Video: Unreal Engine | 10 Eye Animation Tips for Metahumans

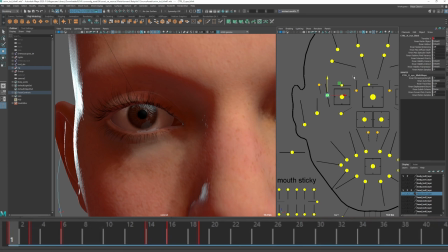So to show this just focusing here on her right eye and the right eyes controller on the first blink downward we're getting mostly a full compression but you can see that the eyelids aren't actually completely touching and this is not uncommon when you blink and the actual value is 0.78 so it
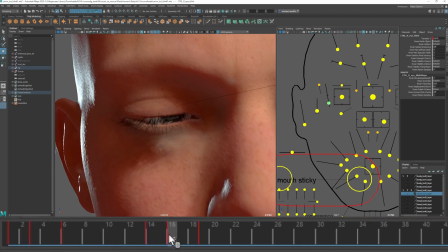goes down 0.78 on the second blink as the eye turns we go down to 0.678 so not the exact same and also I would point out
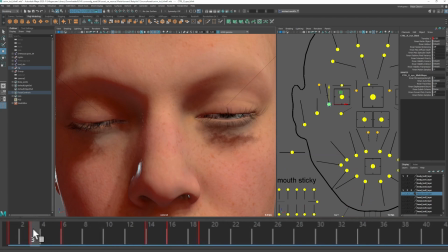that both eyelids are not compressing the same amount this is important because it's
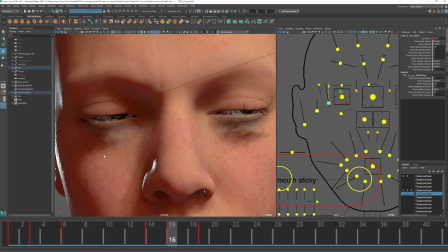very rare that your face works exactly symmetrically so for the sake
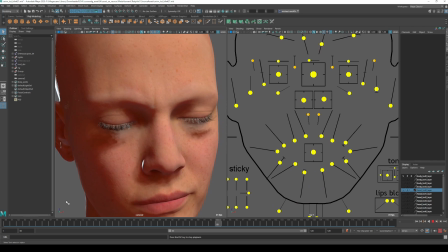of realism I would recommend that you can see here on a much slower blink that the same ratio is still
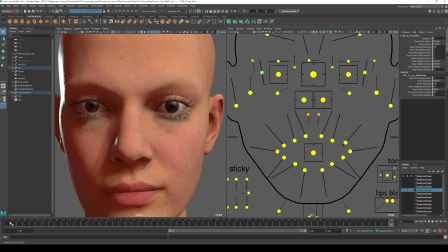essentially being used and this is a rule of done it's not exactly 1.5 sometimes it might be 1 to 2 and in this case it's probably closer to 1 to 2 so
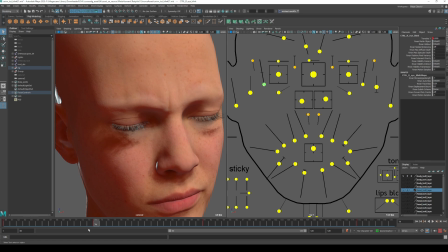the downward blink is about 14 frames and then the up takes
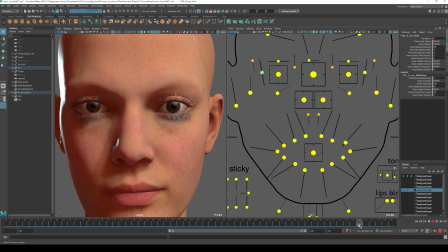from about 91 to 115 so about 25 frames so 14 to 25 it's not quite 1.5 but it's close enough
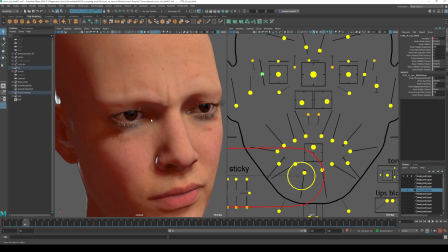the main thing that you should be taking away from this is that the downward motion of the eyelids is always quicker than the upward motion and this is consistent regardless of the style of blink that you're working with and the timing of blink that you're working with.
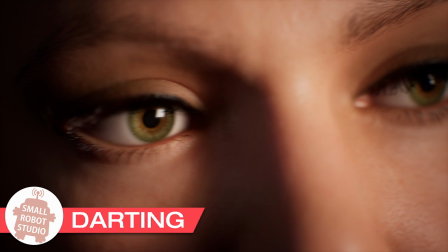Tip number three is darts and darts are just the way the eyes will move around and inspect
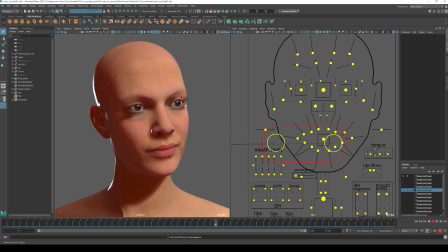the entirety of what they're looking at because you can only focus on a relatively small area at a time when you're looking at something. So for example with a face you tend to look at someone's eyes and then you might inspect other areas of their face as you're communicating with them you're
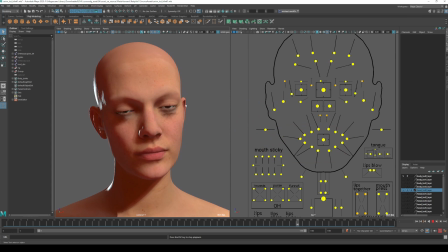looking for non-verbal cues when you're speaking to someone you're way more intelligent than you likely give yourself credit for and you're looking for these all all of these extra things that people will show with their body language rather than say with their mouth so all you are doing with your eyes
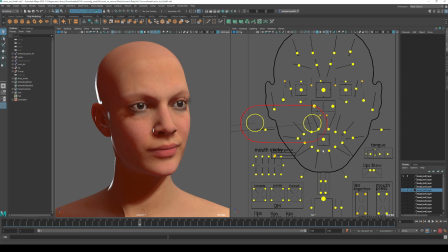is gathering survival information so keep that in mind the eye movements the darts are not excessive in the distance in which they travel. So if we look at our eye controller here you can see it doesn't actually move around a great deal.
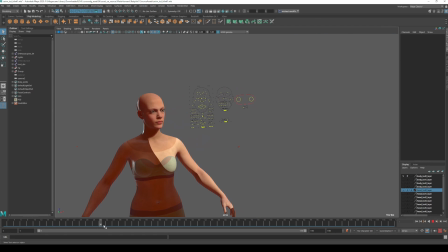So if you're working on this and you want to block something in what I'd recommend is using some
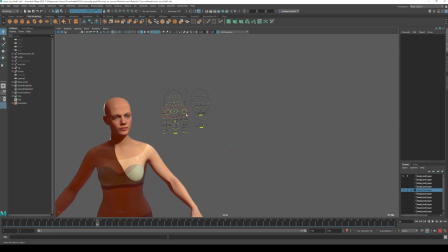proxy geometry just to adjust how much you could expect the eyes to move. So at the moment you can see here I've got the eye look constraint moving
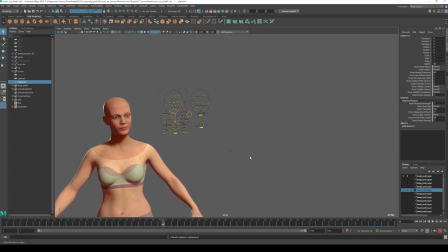around a little bit and how I would do something like this is by putting some geometry in.
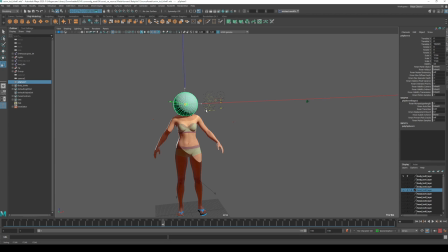Say she's looking at someone's head so I'll just get a sphere that's roughly the same size as a head according to her size and I'll put it in here so something like this and you can see that the controller is just looking around the main area where that you'd expect to see it
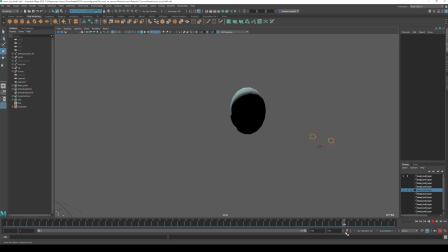look so it's looking around the eyes darts down to the mouth and then looks back to where it was looking in the first place and it might seem
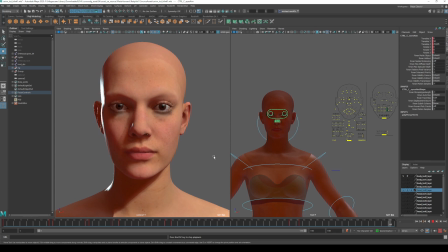like a small detail but it does add quite a bit to the general naturalness of the eyes they don't seem to just lock on and focus on one specific area your eyes will focus for a period of time on some things generally for maybe up to five
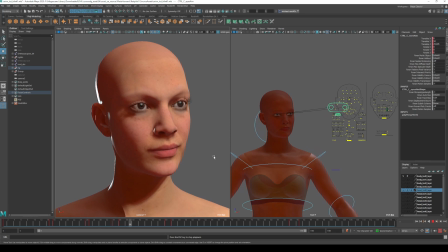seconds if you're looking directly into someone's eyes after that people do tend to get a little bit uncomfortable so expect the eyes to wander a little bit or dart away every now and then if it's a conversation that's being had. If they're looking at an object, again they're gathering survival information, what is useful about this object to them,
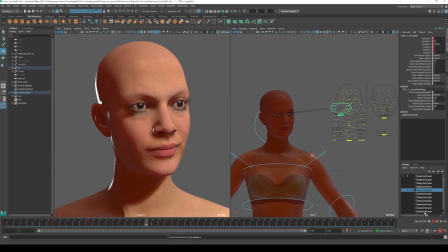what information can they take away from it that is going to help them. If they're looking at a car or if they're checking someone out, the eye of motion will be different.